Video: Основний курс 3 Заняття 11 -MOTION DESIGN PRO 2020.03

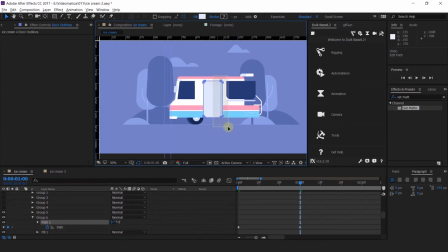2030s
заанимировать. Теньку на самом деле по логике она должна здесь как бы схлопнуться, да, ее практически не должно быть, когда полностью в бок повернется наш грузовичок.
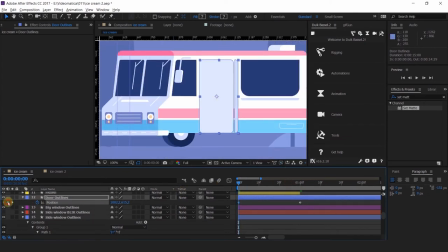2041s
Но мне нравится здесь этот объем. Чтобы не была плоской у нас наша графика, мне нравится дополнительный объем, поэтому я не буду это делать, но в принципе, имейте в виду, здесь можно как бы это дело тоже
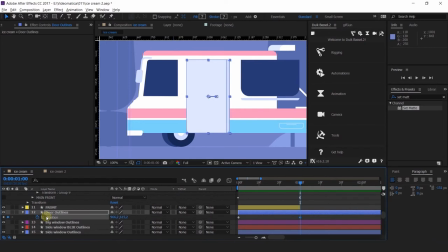2059s
схлопнуть. Так, давайте разберемся с окнами. Я не могу опять же сделать все тут сильно скейлом, поэтому придется делать с помощью паза,
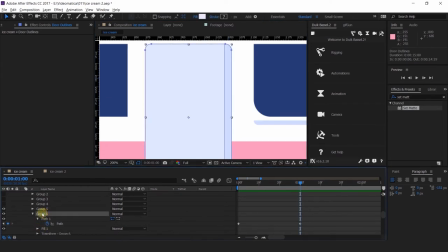2068s
потому что иначе опять же растянутся эти углы, и это будет некрасиво совершенно.
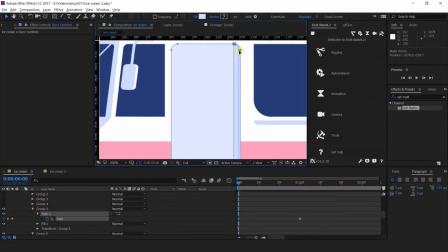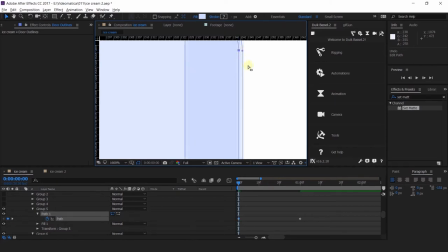2081s
На одинаковый шаг я делаю.
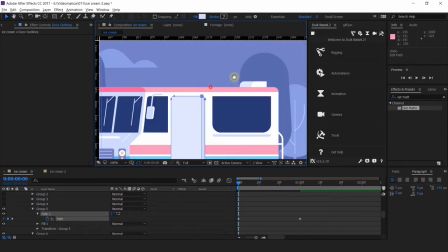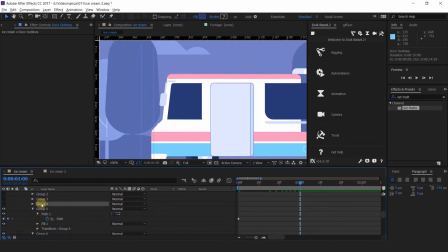Так, отлично. И ручку давайте тоже с вами сделаем.
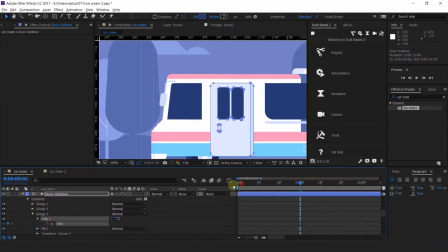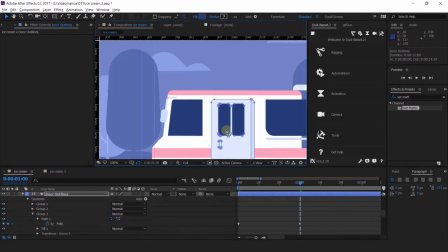Я проставила ключи.
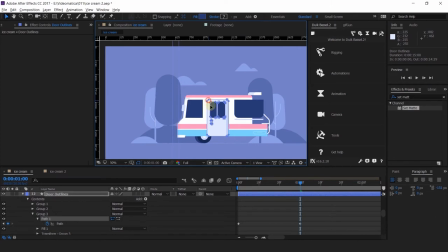2133s
Отлично, могу. И заанимировать теперь. У меня толщина появляется с этой стороны.
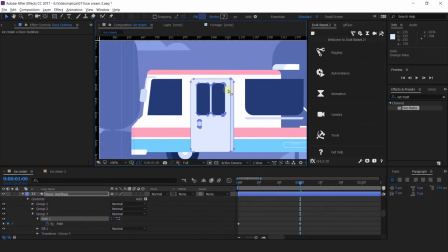Но не такая большая, не такая, скажем так, агрессивная.
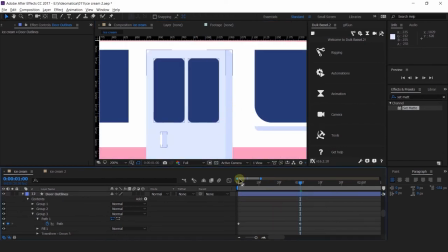Что сейчас не круто? У нас здесь слишком быстро как будто все двигается. Это из-за того, что разные, слишком разные расстояния. Давайте дверку тоже подвинем.
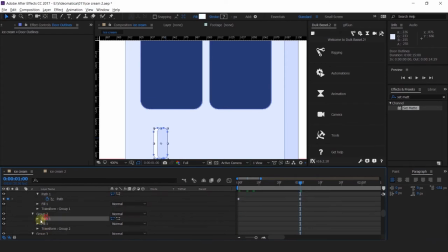2180s
А окошко еще больше раскроем.
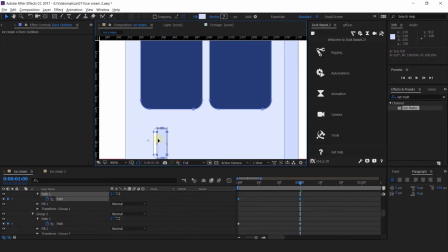2194s
Так, больше похоже на правду. Да, теперь видите, как бы все более-менее равномерно двигается. Это из-за того, что у нас был такой дисбаланс в плане расстояния между окном,
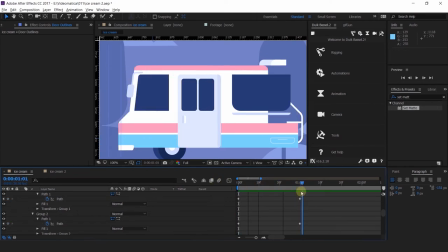2207s
дверью, между этой частью окна и боковой стороной. Следите за тем, как у вас все это дело сокращается.
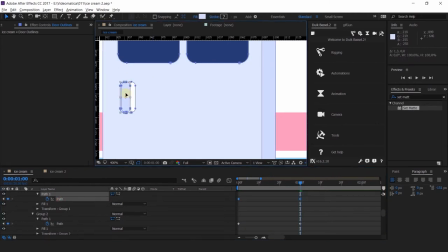2215s
Так, у меня что-то тут с окном произошло.
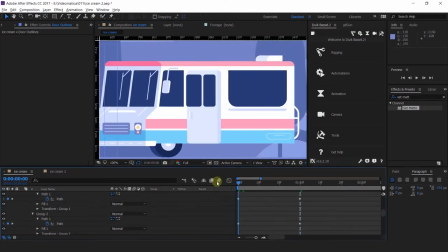Не проставился, к сожалению, здесь ключ, но это не страшно.
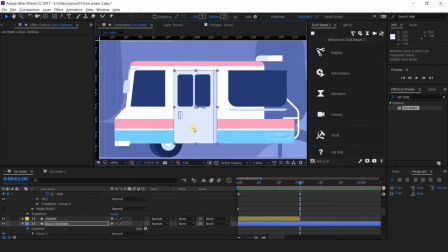Все, теперь мне очень даже нравится. Давайте
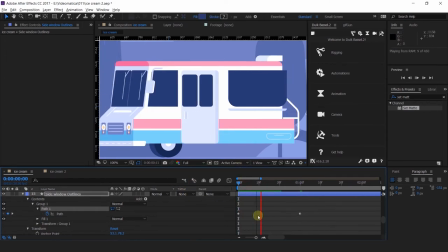2253s
посмотрим, что у нас вообще происходит. У нас очень сильно схлопнулась боковая сторона все-таки, я так смотрю.